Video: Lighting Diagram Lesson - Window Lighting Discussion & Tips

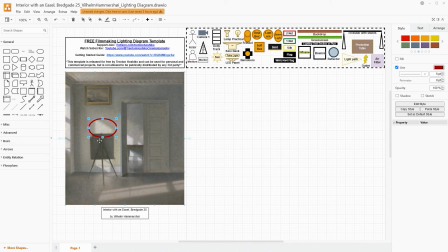230s
And what I want to notice right here, though, is that there's this wonderful contrast between the painting that's on the easel, which is in this shadow, and then not only the wall behind it, which is in a more bright light area, but also the actual rhombus shape right there.
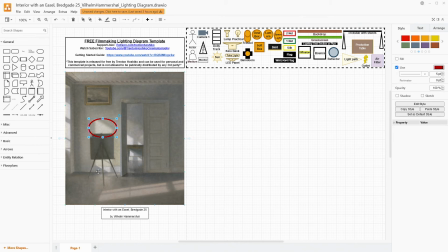250s
And so you get these 3 points of contrast and all these hard edges all at the same time, and you have both shadow, a midtone, and a highlight all in one area, and that creates this really neat contrast. In terms of actual light sources, we do have this window right here,
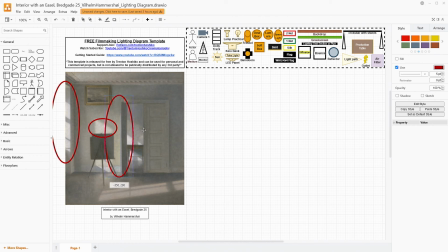269s
and then we're going to have some window that's on the inside of this room that is creating this. So our goal is basically window here, but there's something kind of tricky going on.
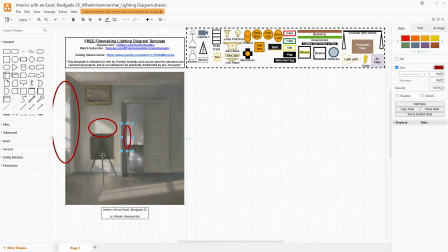287s
There's also this mark along the floor, but if this light is coming in and creating this light on the wall, and then there's a light here that's presumably coming from a window, This light has to be coming from a window that's further back. So we actually need 3 windows.
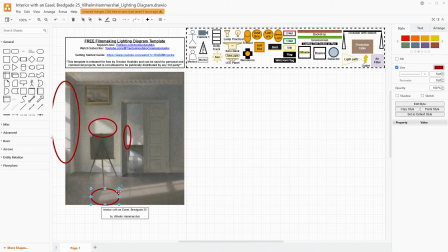306s
Now, obviously, your location is not going to be exactly the same as in this painting. So we're just going to be talking about using multiple windows to create these kinds of shapes and create angles for our light. It's never going to be exactly this.
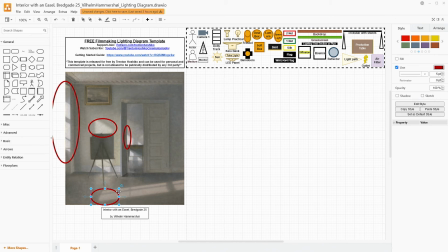323s
It's much more about the concept and theories here rather than reproducing this perfectly 100%. Sometimes we're able to actually kind of do that with these diagrams. In this case, I don't think so, just because of how this space functions.
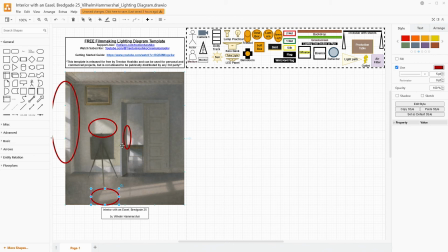339s
So we do need 3 windows, and each of these windows is going to be used to create one of these areas of light.
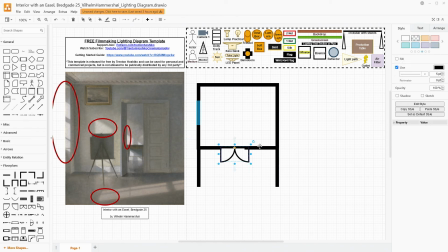347s
So in Draw.io, we have floor plan tools. So let's just start building our location.
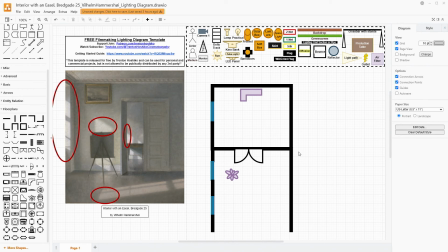353s
So there we have our room pretty much diagrammed as it is in the painting. So now to start lighting this. Like I said, we're going to have 3 windows here to help create these various streaks.
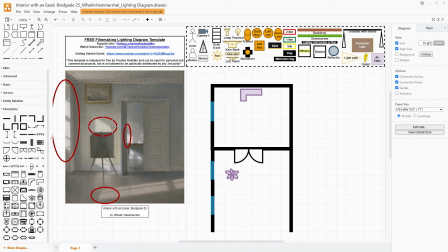369s
Now, the important thing about this is that we want this streak and this streak and this streak to all align with each other. You can actually kind of just trace the line all the way down of these diagonal shapes from the various windows.
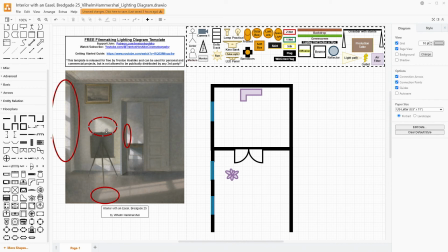384s
Now, obviously that kind of requires the windows to be exactly the same heights, there to be no obstructions outside, all that kind of stuff. But it's really part of what is interesting about this painting to me, because it's creating that kind of like line and shape and form
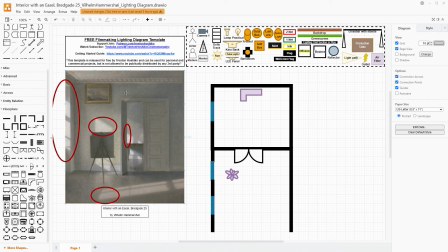400s
for the diagonal lines versus so many horizontal lines, especially with our frames within frames. And technically this is a kind of a frame within a frame, and this one's a frame within a frame. Man, I love art. So let's talk about placing our lights. So if this is exactly in line with our window,
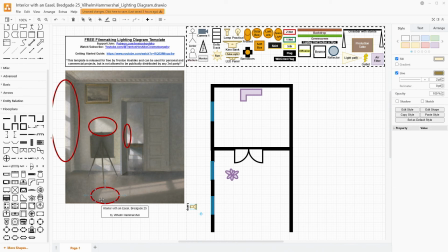419s
then this wouldn't have this diagonal shape in particular because it would be going straight across. So we need to actually just change the angle a little bit and get this going at a maybe not exactly 45-degree angle,
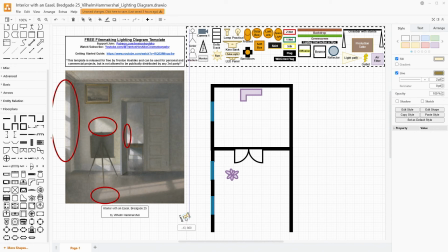437s
but maybe a 30-degree angle or so. And that's going to create that first streak. Now the importance is if we're going to get this and this and this to align, we want those lights to be at all but the exact same angle, no matter where they're positioned outside of the space.
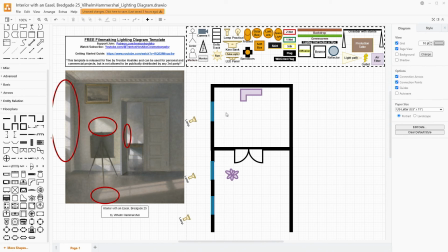456s
Now admittedly, this is maybe a lot less of a budget type of lighting setup because of the scale of needing these lights powerful, big, and high up outside of a physical location, most likely,
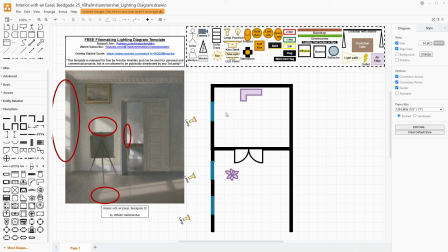474s
unless this was a built set in a studio.